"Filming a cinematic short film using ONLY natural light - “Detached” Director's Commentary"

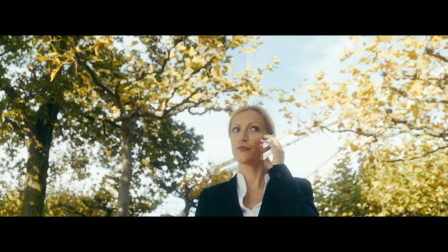0:00 Hi, my name is Tom and today I want to talk about my new short film that I released like a month ago.
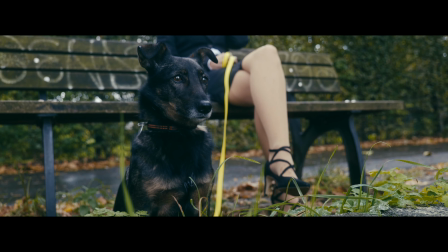0:06 A few of you already watched it, a lot of you probably didn't, so you're probably just seeing an annotation right now to click on a different video and that's going to be the short film which I'm talking about in this video. So if you haven't seen it, just check it out, it will help you with the context of this video. We're just going to do a sort of director's commentary where I played a video and I'll be commentating it and I will just be talking about the scenes what happened during those scenes where I think things went really good where I think things didn't go as planned or didn't go really well and just I just want to give you some tips on how to achieve like decent cinematic visuals without any lighting equipment and just your skills with the camera basically. Alright so now we are looking at a black screen because I haven't hit play yet. Just so you know how many people we were and what was involved in shooting this movie.
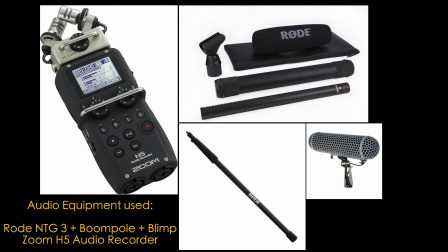1:05 We were three people. My girlfriend on the other side, the actress and me on the camera. That's it. So really really bare-bones, really no equipment, no crew basically except my girlfriend and yeah everything more in a run and gun style and that
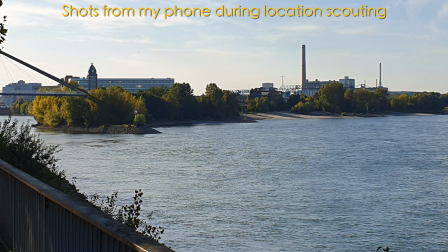1:23 is basically why we shot a movie like this with like outside locations
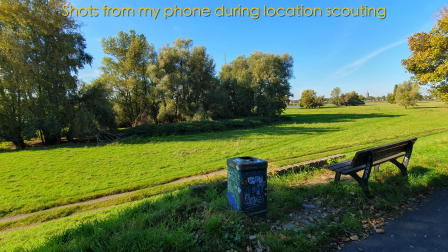1:29 because the greatest and most cinematic locations are outside because you don't have to like decorate anything you don't have to take your time the things that look real the things that look good are already there and you have the biggest light ever
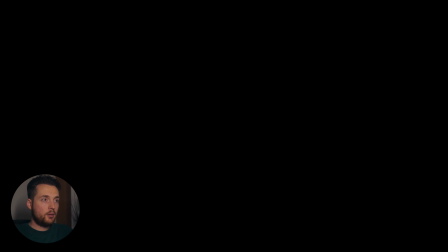1:44 available which is the sun which can be tricky but can also create some really nice shots if you know what you're doing so let's hit play
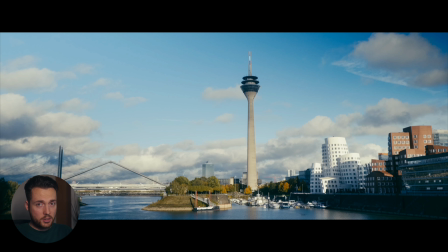1:52 and yeah this is the first establishing shot of this movie all the b shots you see where the actress isn't
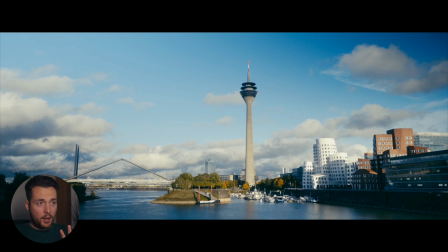2:00 there she wasn't really there because i did this all on a different day and this is my first tip if you have actors somewhere and you want to shoot scenes,
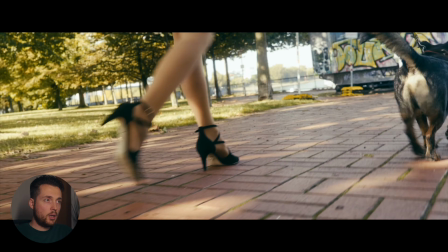2:09 do those first and do all your B shots later or better than on a different day. Because you never have time to have your actors sit somewhere and then you shoot all the establishing shots for the scene, it doesn't make sense.
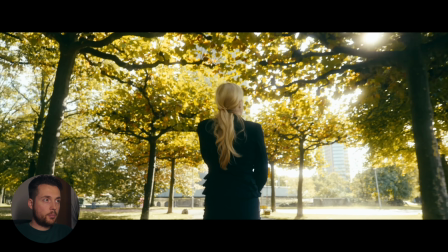2:22 So be sure to have a different day available where you can get some pretty shots that work with the context of your actors.
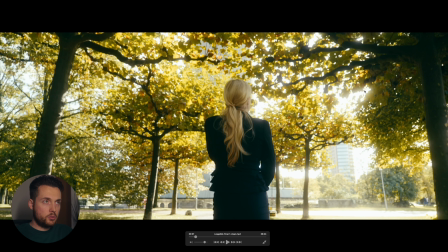2:30 And here's a good example of pretty shots that happen when you use the sun.
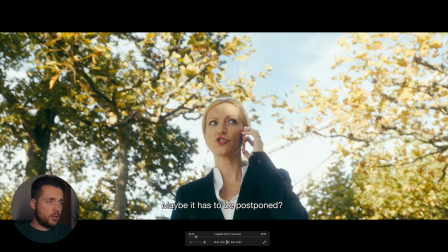2:36 of course it's a bit blown out here but I also use the promise filter and but the reverse I think it looks even better this is one of my favorite shots
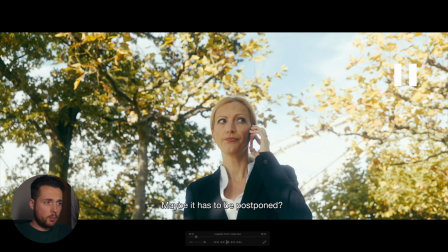2:43 from this movie you can see it establishes the character really well I really like how she looks here and how tough she like is on the phone and talking about business and stuff like that and of course you have the Sun hitting her now from the front usually you want to
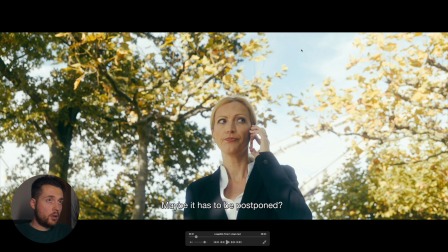3:00 backlight but in this case it's just a reverse and it looks good because the leaves are diffusing the Sun there's also a bit of cloudiness here so there were clouds everywhere so you didn't have like complete blue sky high noon Sun hitting her face so it all worked out really well which creates
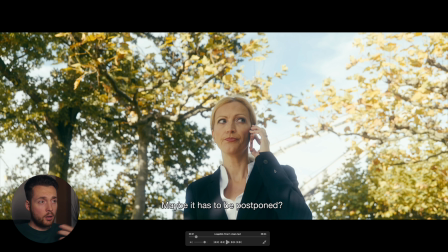3:19 a nice contrast you can see the lights hitting her clothing which creates creates this nice glow on her clothing and on her skin and then you have the leaves some of them are like hit by the sun some are in the shadow and then you have this guy which isn't blown out because
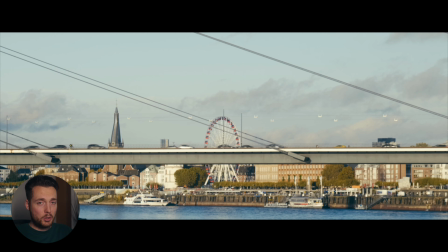3:37 i was able to like expose it correctly that it all looks pretty and that's why this is one of the prettiest shots in the movie i think or definitely in the intro so let's play it further as you can see the lights are hitting her here some establishing shots of the dog they are obviously not as pretty because
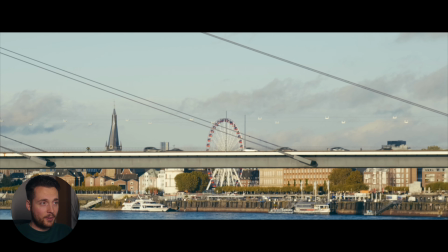3:55 shooting pets or shooting moving things that you can't control really is always hard.
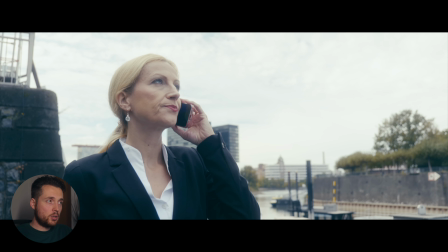4:01 So just be sure, get your shots in, take your time, but don't take as much time because not everything has to look amazing.